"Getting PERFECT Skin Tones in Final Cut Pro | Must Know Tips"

You don't want your skin tones looking like this or this. So let's cut out the fluff and hop into FCP so we can learn how to get perfect skin tones every time you edit.
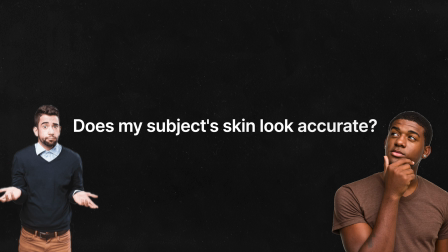[0:08]
The first thing you need to ask yourself is, does my subject's skin look like an accurate color of skin?
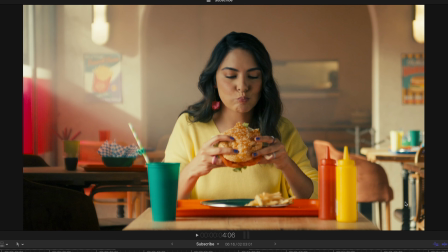[0:15]
For example, in this shot, there appears to be a yellowish cast on her skin.
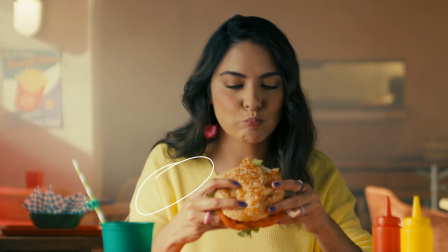[0:19]
It could be some bounce from her sweater, but nevertheless, we'll take care of it.
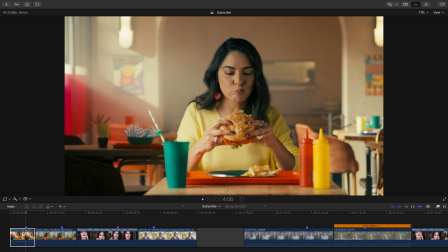[0:24]
So after you use your eyes, make sure it is true with your video scopes.
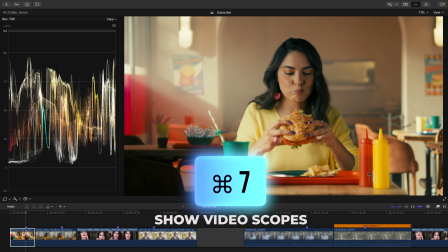[0:28]
The shortcut to bring these up that you should remember is Command 7. Hit this icon and select the vector scope.
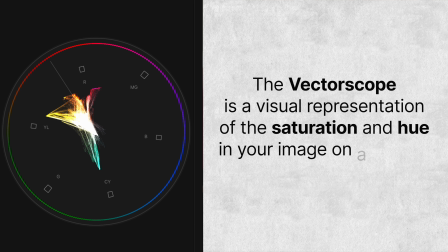[0:36]
This scope shows you the saturation levels and colors in your shot. But the thing we really need to pay attention to is this line. This is the skin tone line.
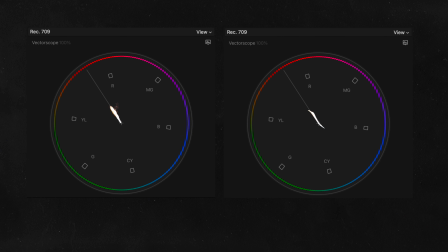[0:47]
No matter what your race or ethnicity, accurate skin should always fall on this line.
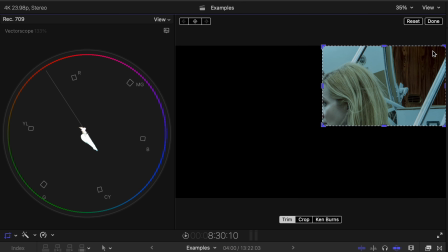[0:52]
Now there are exceptions like specific lighting or stylized color grades like you see in movies, but usually for accurate skin, it'll be on this line.
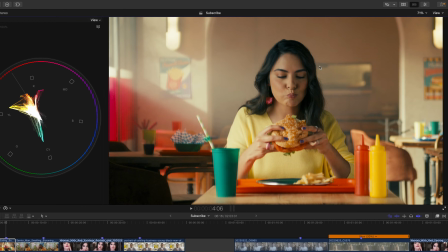[1:01]
What I'd suggest you do is hop into your inspector window, head to crop,
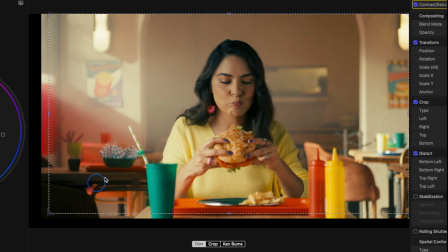[1:07]
and use the crop tool so only your subject's skin is selected.
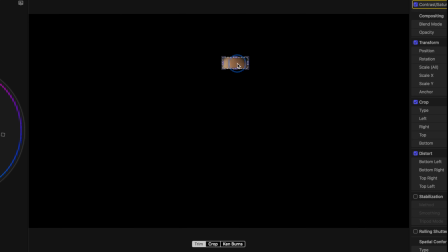[1:12]
I usually use the forehead because it is the biggest area of skin on the face.
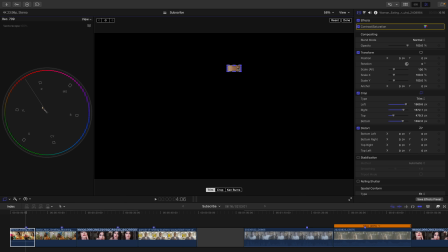[1:16]
Plus, there's not usually makeup on this area that can change the color of a person's skin if you are trying to correct someone's skin who uses makeup, of course.
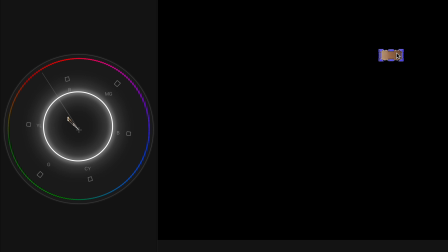[1:25]
So as we can see, her skin is not on the skin tone line. Now, there are actually many different ways to adjust this, and it is gonna depend on the shot, but let me mention some important points first.
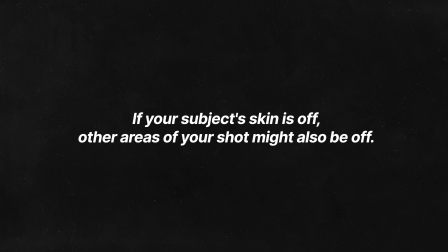[1:35]
Usually, it's not just your subject's skin that's off color. Oftentimes, other areas of your shot might be off color, due to an incorrect white balance in camera,
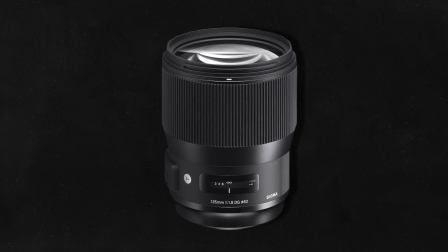[1:46]
or even the fact that some cameras or lenses seem to add a color cast to your entire image.
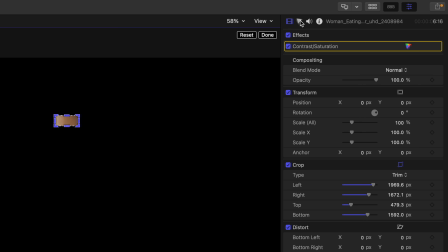[1:51]
So usually the quick fix is to use your global wheel.
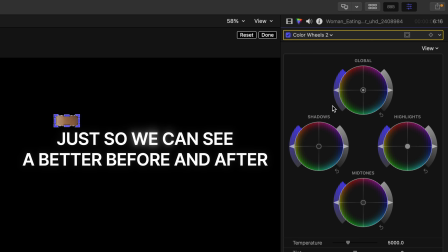[1:55]
I'll add another color wheel adjustment for the example so it's not in the contrast saturation layer.
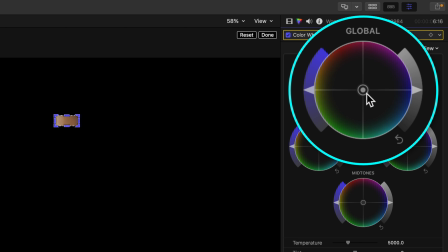[2:01]
You'll go to your hue slider on your global wheel. And for those who are new, the global hue slider lets you push a hue or color into your entire image. So all you'll do is see what color is being cast on the skin. So in this instance, her skin is swinging more towards yellow.
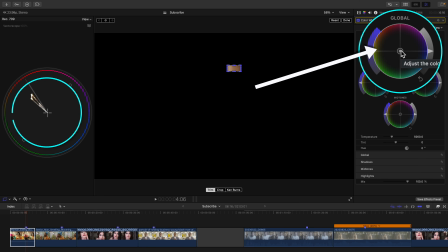[2:19]
We'll find yellow on the color wheel and push away. This introduces more of the opposite color into the shot, which eliminates the cast and corrects her skin.
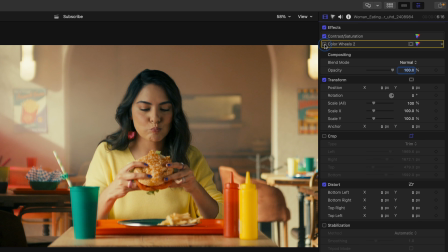[2:30]
Once we toggle the crop off, you can really see how off we were. Now the shot does need more work. I'm not too happy with the cast I'm seeing on our blacks.
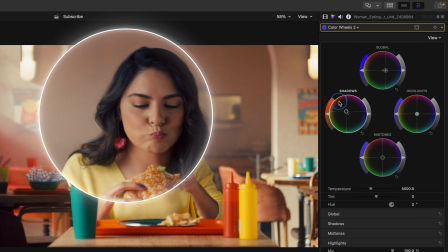[2:40]
So what I'd like to use is our shadows wheel to push away from the blue hue quadrant, and this eliminates some of that blue cast.
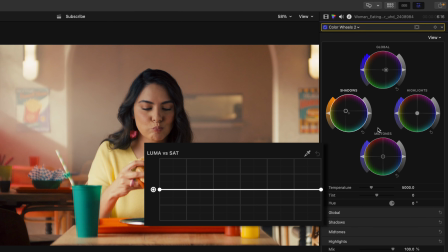[2:46]
We could also use the Luma versus Sat curve to clean up these areas as well,
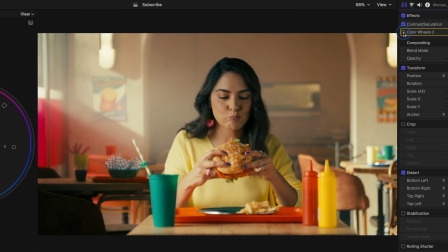[2:51]
like I teach in my color grading masterclass, but for this example, we'll stop here because her skin is accurate. Remember how I said that there are many different ways to adjust your subject's skin depending on your shot?
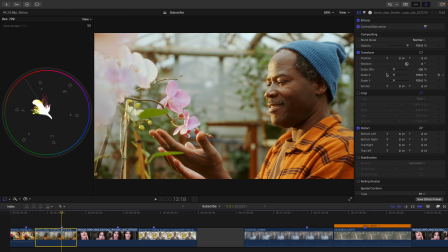[3:02]
This is a perfect example. His skin isn't accurate, as we can see by the fact that his skin is slightly off the skin tone line. But the issue here is that if we use the global hue slider to remove this yellowish green cast,
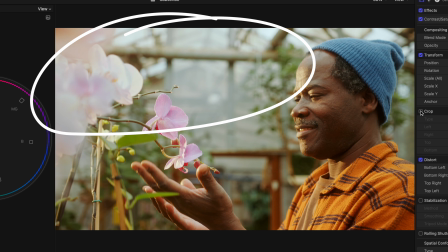[3:15]
it'll also affect the warm, bright light that we have coming in from the windows, and we want to keep that.
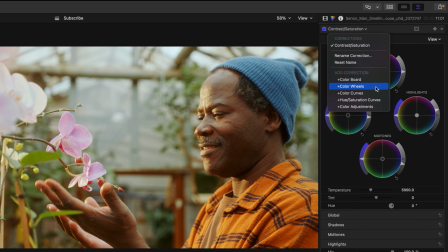[3:21]
With this shot, we're going to get a better result by using our shadows hue slider. Why is that though, Dylan? Skin tones usually lie in the mid-tones, so why not use our mid-tone slider so it mainly affects him? The reason is, because we want to keep the very brightest parts of our shot that same warm golden color,
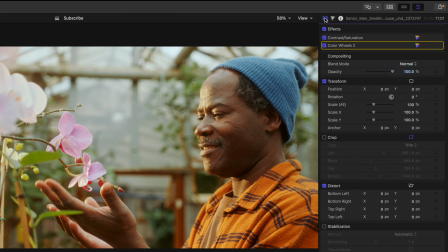[3:40]
we'll use the shadows hue slider because it'll adjust the shadows the most, the mid-tones a little,
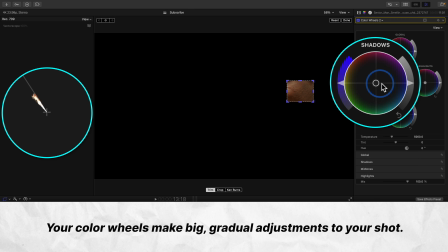[3:46]
and the highlights the least. That's because using your color wheels does not make an isolated adjustment to those areas in your shot. They make big, broad strokes across your image.